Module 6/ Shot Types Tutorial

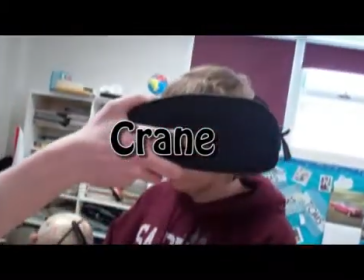4:06 Taken by a camera on a crane, used to view actors from above or move up and away from them.
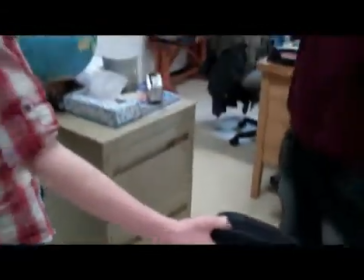4:14 Camera moves up and down. This is where the camera is in relation to the subject.
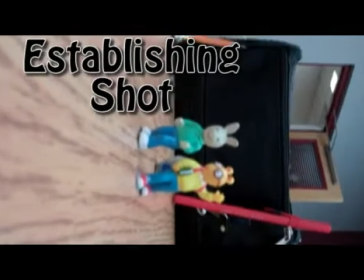4:23 Establishing shot. To orient viewers to the main scene, and it is helpful to introduce early in production.
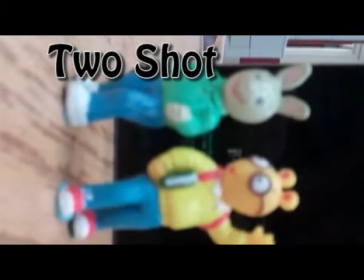4:30 Two shot. A shot taken of two people.
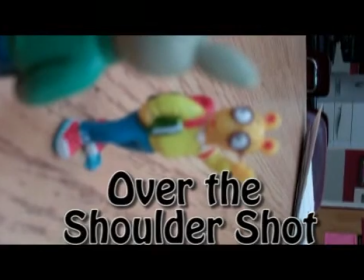4:34 Over the shoulder type is a shot taken from the perspective of someone's shoulder.
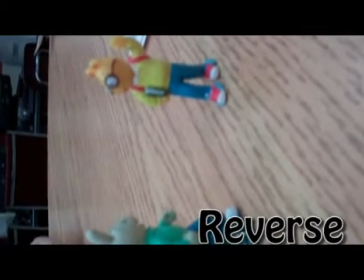4:41 Reverse. A shot where one character is shown looking at another character. Insert.
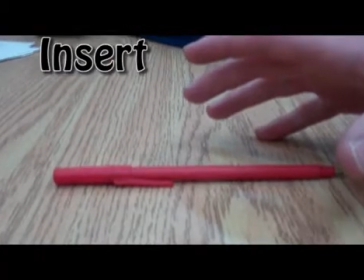4:46 These are shots that are shown close-up actions.
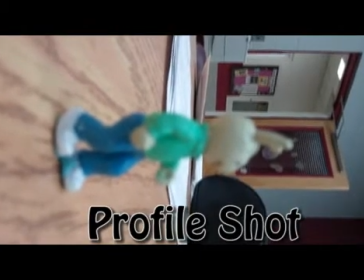4:51 This is a shot that takes a picture of a person's face from the side.
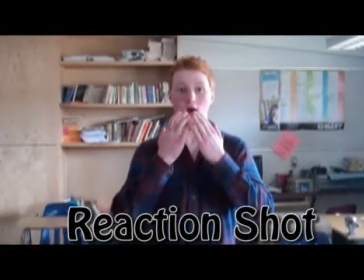4:59 Reaction is a shot that cuts away from the main scene to show the reaction of the character.
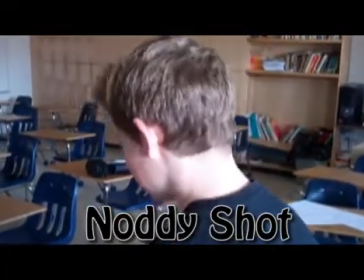5:06 Naughty shot. This shot shows someone agreeing with a statement.
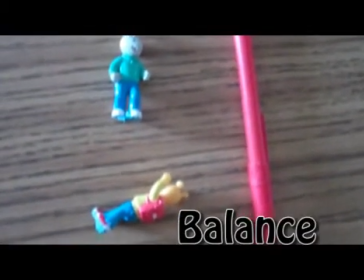5:11 Balance. Distributing objects. The camera views close up.
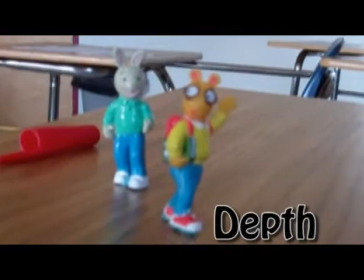5:17 Depth. Depth is an illusion. A symmetrical balance.
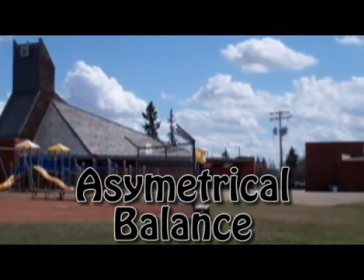5:22 Elements are not equal. And this closure.
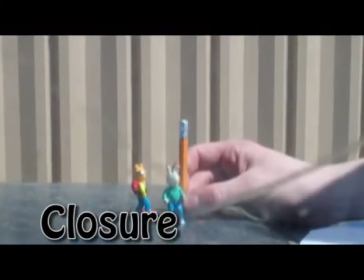5:26 When objects in the background look as if they are part of the subject.
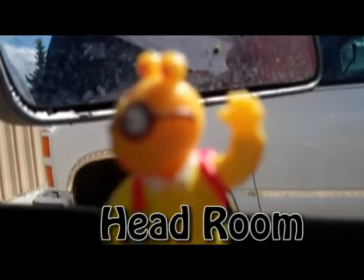5:32 Headroom. Headroom is the term given to the space above the subject's head.
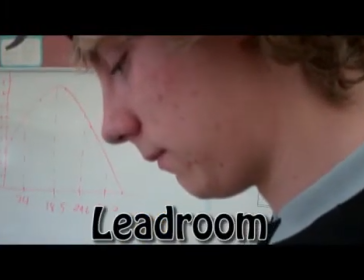5:37 Lead room. Lead room / nose room shows when a subject is looking at something.
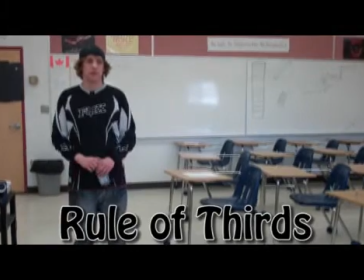5:43 Rules of thirds, where the subject is positioned 1/3 of the camera.
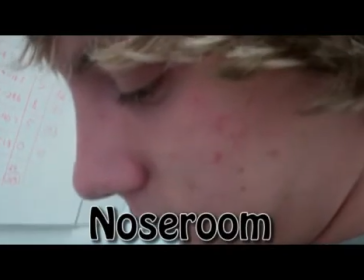5:50 Nose room, space between the edge of the frame to the nose of the subject.
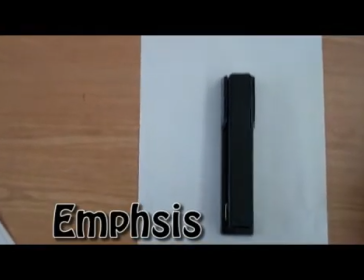5:56 Emphasis, makes the object stand out. Framing, taking a picture through a picture.
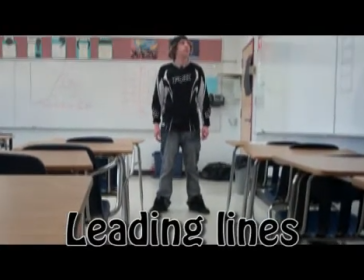6:03 Leading lines, simple way to emphasize a subject to simply point it out.
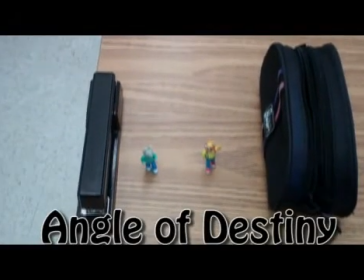6:09 Angle of destiny, being able to see all from a godlike view.
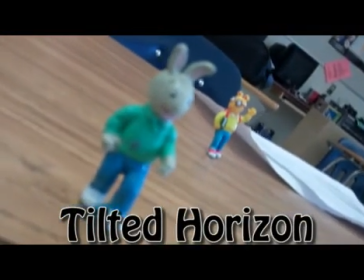6:15 Tilted or level horizon, used to portray psychological uneasiness or tension in the subject.
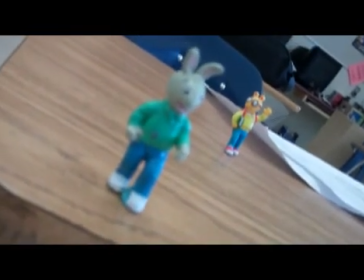6:20 Camera is tilted to the left.